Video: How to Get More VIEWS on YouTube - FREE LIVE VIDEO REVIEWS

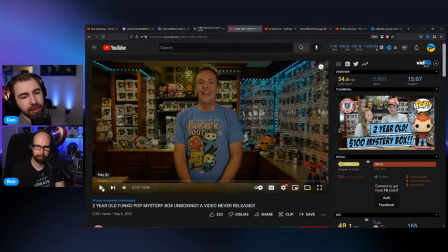78:41 Our advice, if in case this person's new or for anyone who's new, and our take on it, branded intros, real quick, is that they are very skippable. Netflix and HBO, all these streaming services now have a skip intro button, and it's for that reason of like, cool intro, bro.
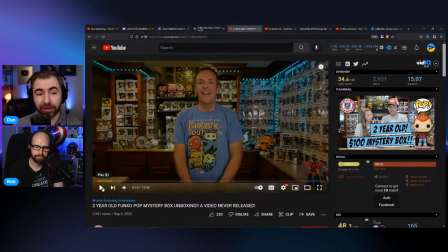78:59 After you've seen it once, you don't necessarily need to see it again, and you just want to get to the show. My recommendation for these, especially because I know people put a lot of work into them and or they go out and buy them or whatever, is to use it for the end. Your hardcore fans will see it. It still kind of brands your video, but it doesn't exclude people who just want to get to the video.
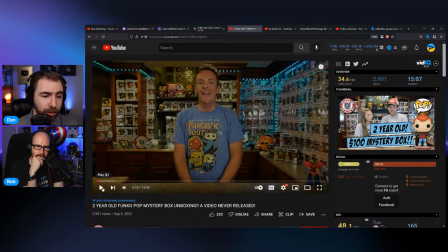79:19 10 seconds is a very long time to hope that click, you know, the person who clicked on it, like, sticks around. The branding is on screen right now. Your unique setup with all of these Funko Pops in the background. Yeah, nobody else has that setup. So viewers knowing instantly and instinctively who to tune in to see.
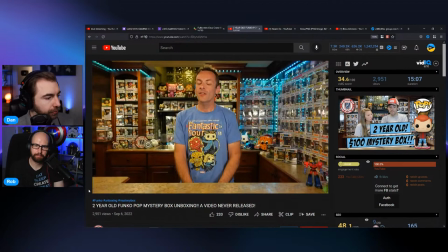79:38 Mm-hmm.
Hey guys, welcome back to the channel. If you're new here, my name is Vince, and today we have something a little bit special for you guys. So real quick story. We had lost our hard drive while we were vacationing in Florida with about 50 of our first videos on it from the channel.
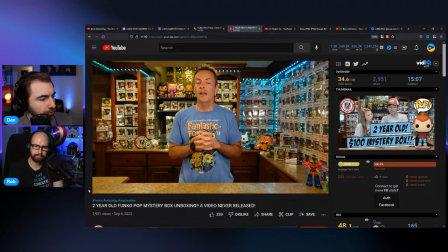79:57 We also lost some unpublished videos as well. So through the magic of YouTube, somebody had bought the hard drive, had our videos still on it, reached out to us.
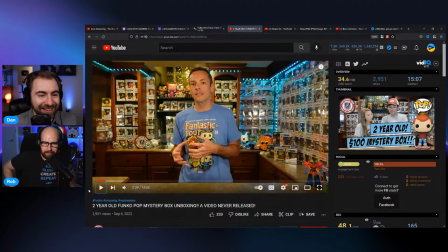80:11 Wait, what? Okay. Did your hard drive get stolen and then put on like some kind of hard drive black market? Confused. What do you think of this intro beyond the branded intro bit we already talked about?
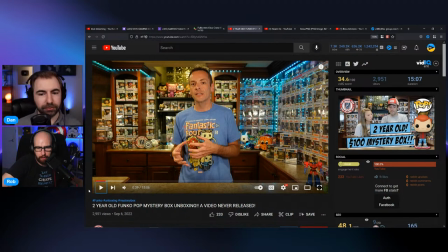80:27 Where's the 2-year-old Funko Pop mystery box? Why have I not seen this yet? Why have you not told me anything about it yet? It's taken a long time to get to the point. Mm-hmm. When they said, if you're new here, I was expecting the classic, like, don't forget to subscribe.
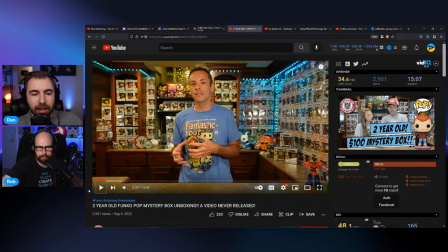80:46 We unbox Funko Pops all the time. I am new here. And the story you're telling, I'm not trying to be rude. I promise you. I'm just trying to come from the perspective of a new viewer. And in my opinion, this is what I would say to myself. If I was legitimately looking for this content, I would say, I don't really care.
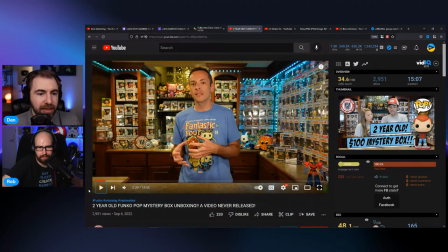81:03 Like, yes, this story doesn't feel relevant to me. And I really want to see the 2-year-old mystery box. Correct. You know, that's what I clicked on. And so I don't necessarily feel like this part of the video is relevant to me. Now, your collection's really cool. I may not necessarily click off if I'm genuinely interested. I may just skip ahead.
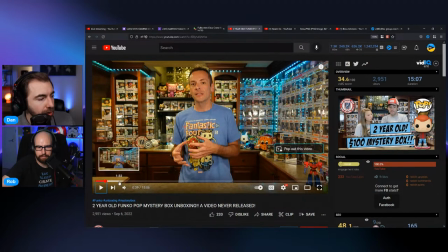81:22 And it does look like I'm seeing about a minute or so here, minute 32, your hands are still kind of clasped and you're still in the same shirt. So let's look.
A couple other blasts from the past coming up soon. Enjoy the video.
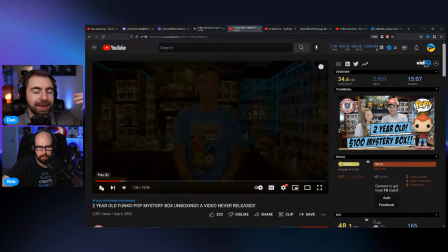81:36 So enjoy the video. So like, there's a lot of announcements. There's like, here's a backstory as to what's happening. Here's some other announcements coming up soon. We have this, this, and this. Now we're fading to black at a minute 36.
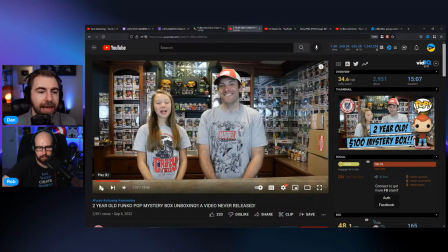81:47 Hey guys, welcome.
Different shirts. So obviously a different day. And now the video feels like it's about to actually start. So it's a long time to ask a new viewer to stick around is what we're getting at.
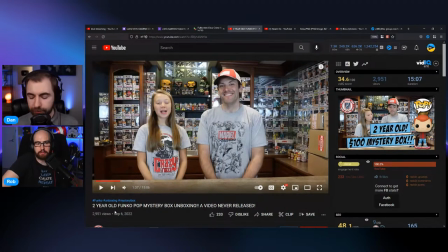82:03 Yeah. You can tell a story of these missing hard drives appearing on YouTube and whatnot, but I think that has to come after you've established more of the mystery about this box. Because we still haven't seen it. 1 minute 30 in. Yeah.
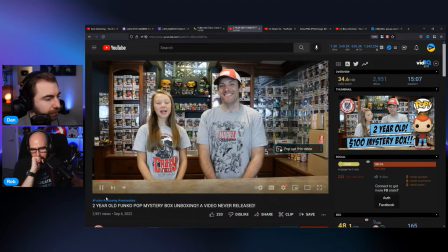82:19 Should we watch just a little bit more? On, yeah.
Welcome back to our channel, and if you're new here, I'm Gabby. And I'm Vince. And today we have one box from Akari, two trades, and we have a $100 Janabu Toys mystery box.
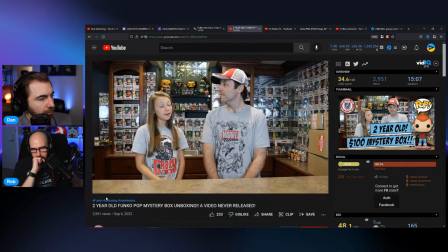82:36 And the top hit was Steven from Stranger Things as Freddy Funko. Good job. Or Freddy Funko as Steven from Stranger Things. Whatever. I think either way you say that, it's right.
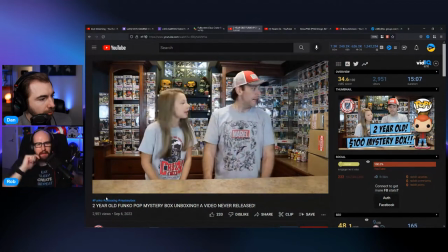82:47 So you know what?